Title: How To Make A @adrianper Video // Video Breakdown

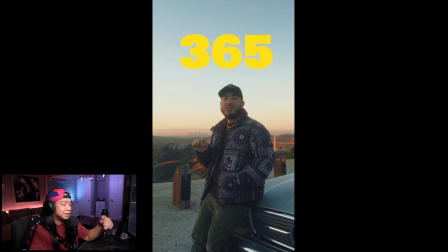You'll see that throughout the whole, I guess this first part is where I really noticed it because he uses the negative space in the sky. to really frame the text five
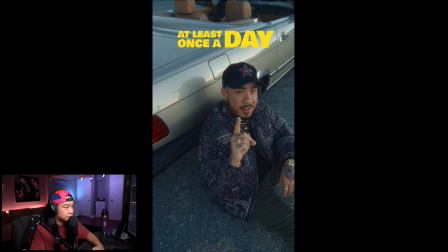days straight this year every day at least once a day certain things too like look how the text comes in it's very
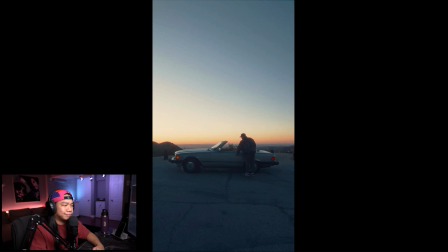stylized once a day uses the word day twice
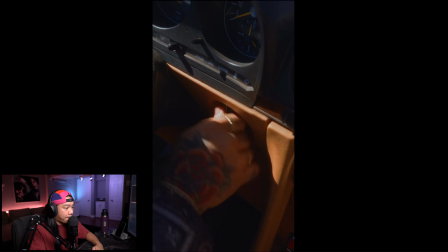you're wondering why let me explain two shots there boom explain right turn the keys shift and the lighting is
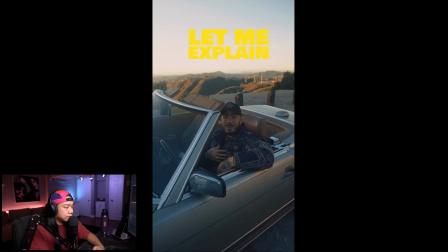completely different right but he's it looks like he's trying to get the best shot because if
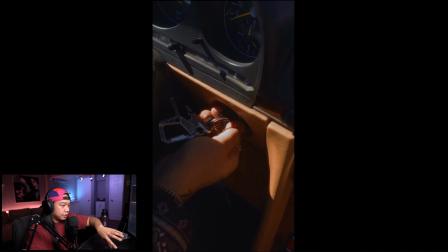he shot this this shot here it would be
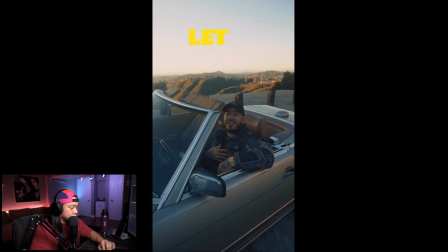completely dark right so just look the use of lighting who
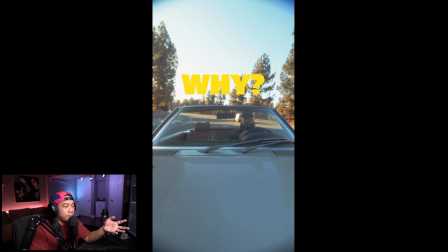even am i and why am i doing i feel like i'm watching a tarantino movie the cool thing is you don't usually see this especially for short form content people just making reels the production value goes above and beyond and it really shows you know how long it takes to set this up set up the mount on the car frame it make sure it's good have a storyline
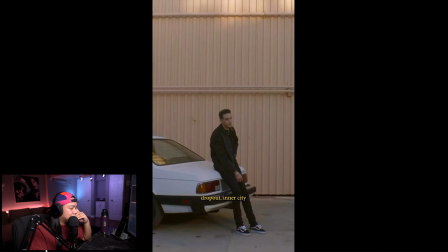i went from being a high school dropout inner city the light that came and just hit right here
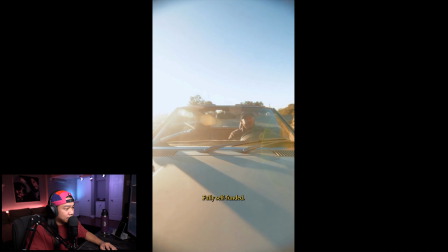it just really like hit at a perfect time fully self-funded brands i could have only dreamed of as a kid in la now that we're here i want to show you everything so all the stuff that he's talking about you start to see all the work that he he does but it's
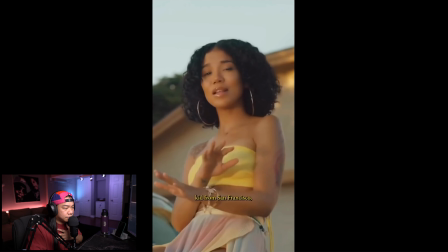kind of like it has this like nice build-up kid from san francisco to having the cuts are getting faster showing all the people he's worked with
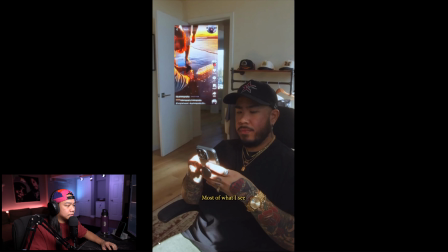only dreamed of as a kid in la now that we're here most of what i see is the same different shots from different forms of pretty much the same person in this space the audio sequence is wild is wild just close your eyes and listen
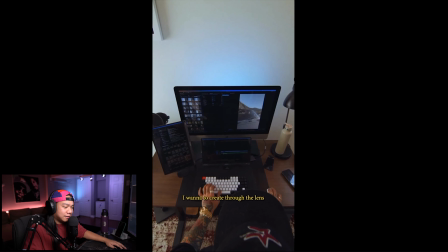to like how the build-up is what he's saying it gets you hype i want to create through the lens and perspective of somebody that i rarely see championed on and if you listen
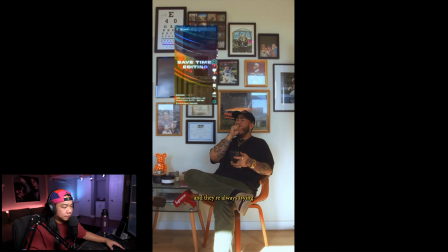to it on your headphones you can hear the left and right content from different forms of praise trying to sell you something none of that inspires me so
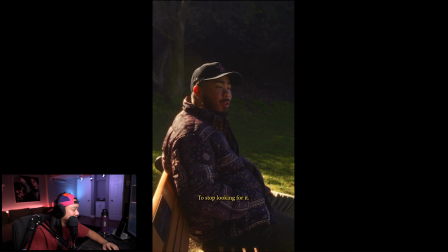i'm taking it upon myself to just create what inspires me come on stop looking for it okay hold on hold on adrian throughout all his
videos especially the videos he's been producing right now i'm a huge fan of this music i grew up loving hip-hop and r&b and the you know the artist that he chooses the songs um hit home for me so seeing this also being filipino myself you know there's like this this is my cousin i'm gonna start telling people this is my cousin that's just how it is but
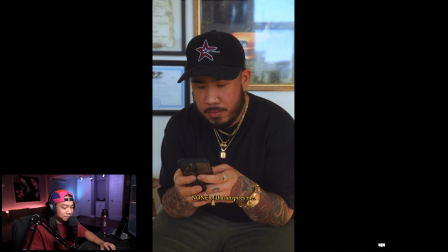like listen to when he comes into frame that first huh i don't even know what that is huh none of that inspires me
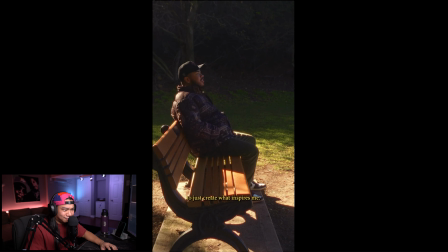so i'm taking it upon myself to just create what inspires me to stop
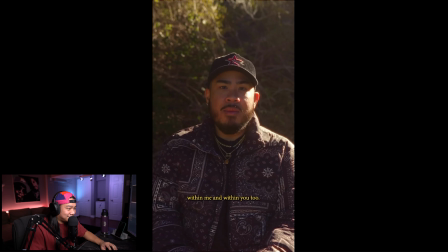looking for it when it was always just within me and within you too and it stops music just stops storytelling is super on point multiple angles the music the color correction hit this is unbelievable stuff like they're just the way it looks it feels like a coming of age story you got the
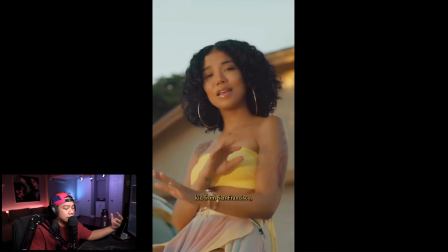orange and the blues you know the greens are really muted telling a story of his life what he wants to see and actually doing it through this video he wants to see content like this and so many people have been hooked because i've been following it i've been seeing so much love on his videos people asking him questions you know what audio do you use you know how do you mount your camera to your car how do you do color correction when you're this good people want to know how you do things because they automatically think that if they know what equipment you use know what font you use the colors that you're going to be this good realistically and it's the hard truth you're not you need to practice you need to get good you need to work on your craft if this is the baseline of who you want to be this is pretty good so briefly just